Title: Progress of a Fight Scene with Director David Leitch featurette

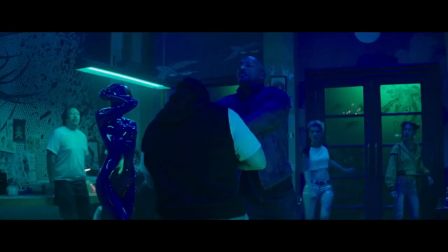9s
Hi, I'm David Leitch, and we are here to break down how to make a fight scene.
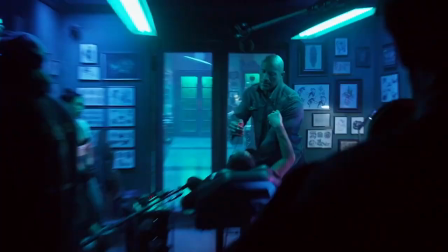17s
So there are several steps to making a great fight scene, but most importantly, you want to focus on the story and focus on the character.
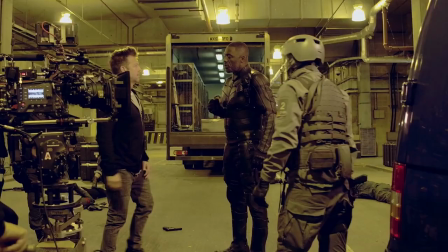23s
Second thing is training up your talent.
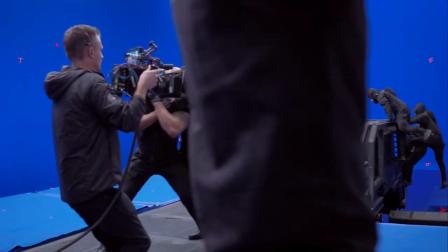26s
What I try to do as a director is try to train the actors to do as much as possible and not break the illusion of the characters doing their own stuff.
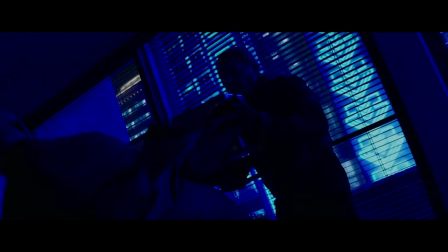33s
The last is integrating special effects, visual effects,
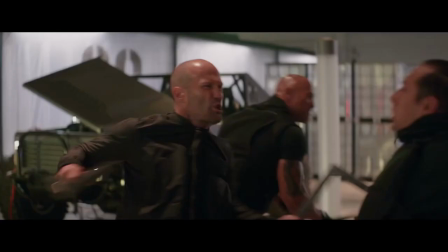38s
and every sort of cinematic trick you can to make it a fresh experience for the audience.
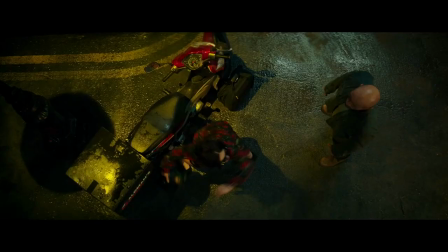47s
Vanessa took to the stunt training incredibly well, and you know, we built out a library of moves and things that define Hattie.
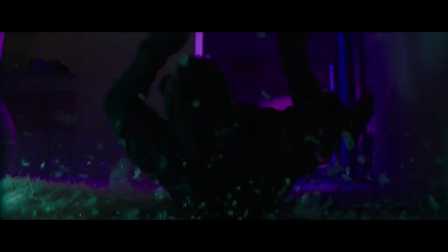54s
The idea was always by design that we would intercut those fight scenes, and we would see Hattie Shaw and Shaw actually fight in similar styles.
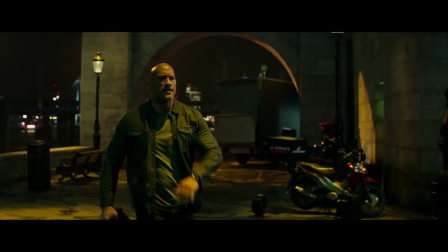62s
They both like found objects.
Yeah. Hey.
Deckard fights with a toaster. Hattie fights with a bottle.
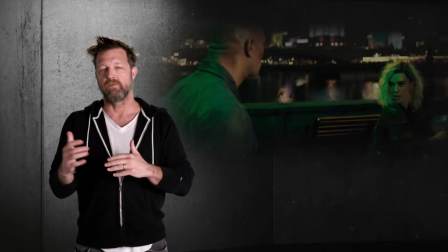70s
I think it's always fun to take the fight to the next level and not just be about fisticuffs.
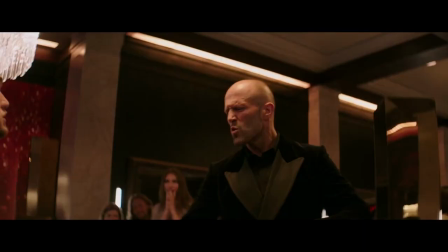76s
If you can find objects in the room that have levity or severity, it's interesting. We thought it would be more interesting, instead of having a traditional, like, shoot 'em up, that we could highlight sort of these brothers coming together,
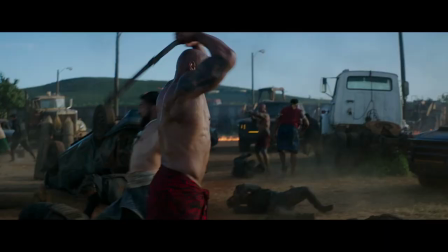99s
fighting side by side, not unlike Hattie and Deckard. Hobbs and his brothers, they have a second language that only siblings can have.
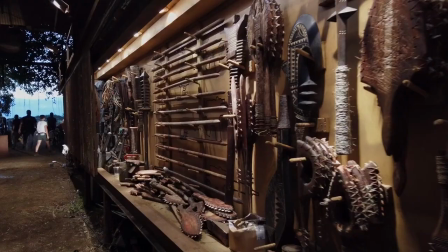110s
The weapons for the Samoan battle were actually based on traditional Samoan weapons.
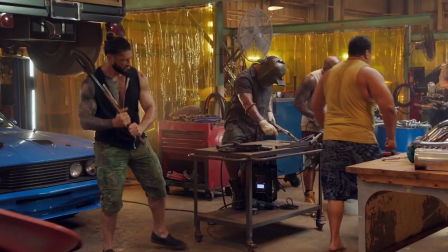115s Let's go old school.
But also, if you look closely, the brothers in the machine shop were making weapons in the montage.
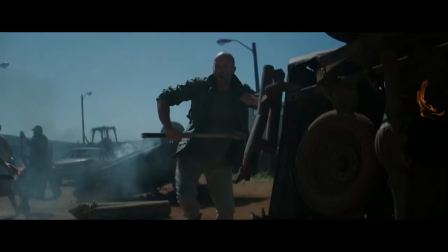122s
So they were using parts of engines and welding, makeshift weapons.
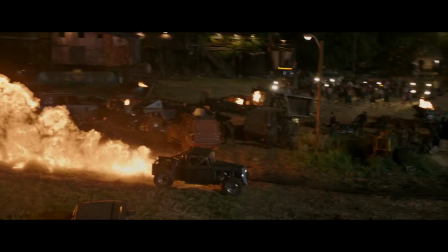129s
There's a logistical puzzle to doing a battle scene.
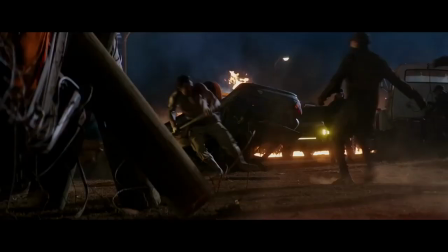132s
I have luckily been involved in many movies that have these battle scenes as a stunt performer, as a fight choreographer.
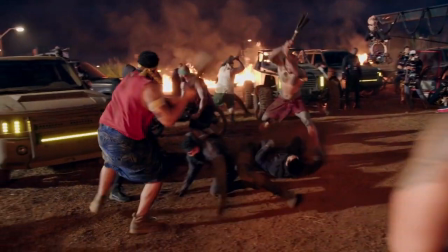140s
What you do is you teach the background artists how to do some fights that are sort of like cycles, right? And then you have layers of background artists doing different fight scenes, and you can move them around.
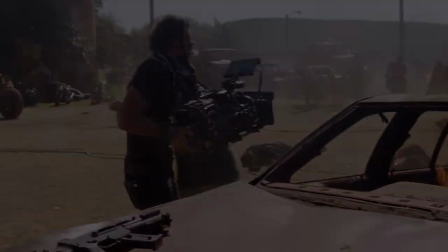150s
So you're creating this great palette of chaos in the back, allowing a backdrop for your characters where you're really focusing on the specific choreography that you've designed.
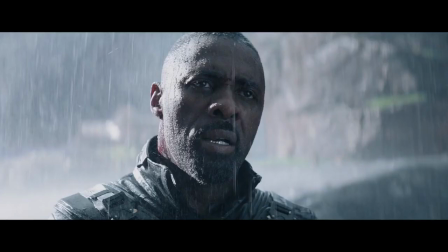161s I was beginning to like you two, you know that? Oh, well.
We've sort of built up this expectation for hopefully the fight of the century at the end of this movie.
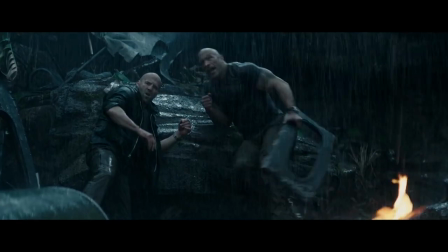173s
They make a plan to take a punch to land a punch.
We work together, we can hurt.
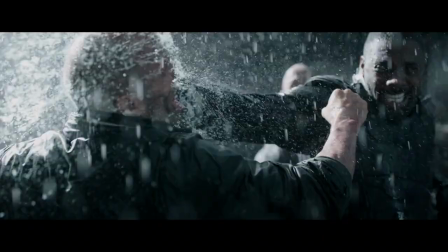178s
Self-sacrifice for each other.
Time to work as a team.
It's a real pivotal moment in the movie, and that's where we came up with a super slow-mo cam.
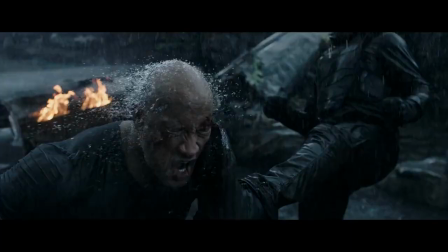185s
There's a combination of practical stunts, willing actors, and visual effects that made this all happen, and I think people are gonna go like,
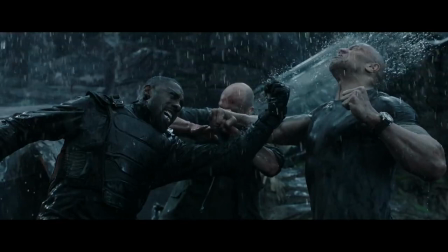194s
how'd they do that? Did they really just punch Dwayne in the face? Maybe. You never know.
Woo!
Idris, Dwayne, Jason, I think they were pretty surprised when I said, no, rain machines. And they're like, no, seriously, right? CG rain? I'm like, no, rain. Rain. For a week.
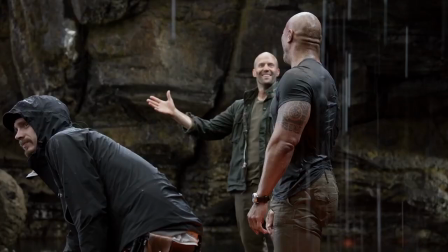215s
It's going to be great. You're going to love it. Adding the element of rain, it's not as easy as you'd think. The logistical puzzle for special effects is building rain scaffolding that covers an entire set,
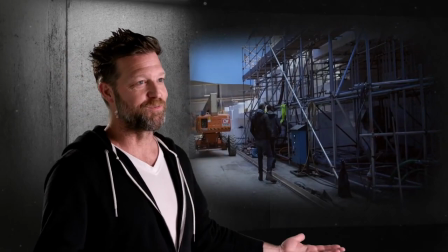227s
having a set with a pan that can drain the water out so the set doesn't flood, not ruining the set floor, so they have to rebuild the stages when you're gone. All of those things get taken into account.
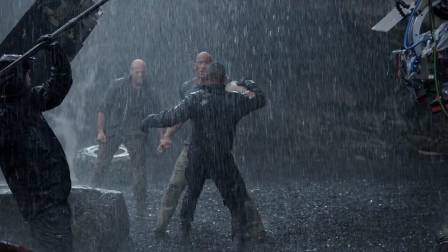238s
So when a jerk of a director like this guy says, I want rain at the end of the movie, there are a lot of like rolling of the eyes.
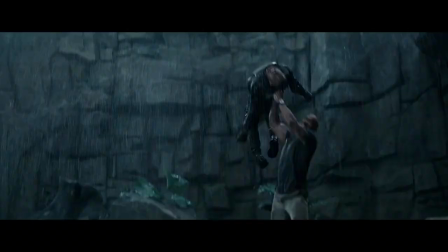245s
But I think once it's done, everyone gets to see how beautiful it is through the lens.
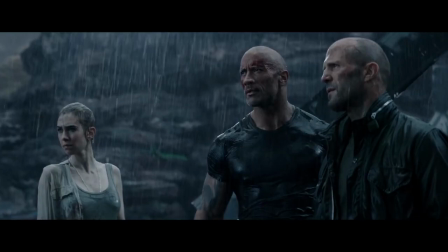249s
The way water reacts with light, the way your characters feel physically and emotionally when they're standing there, the real elements they're facing.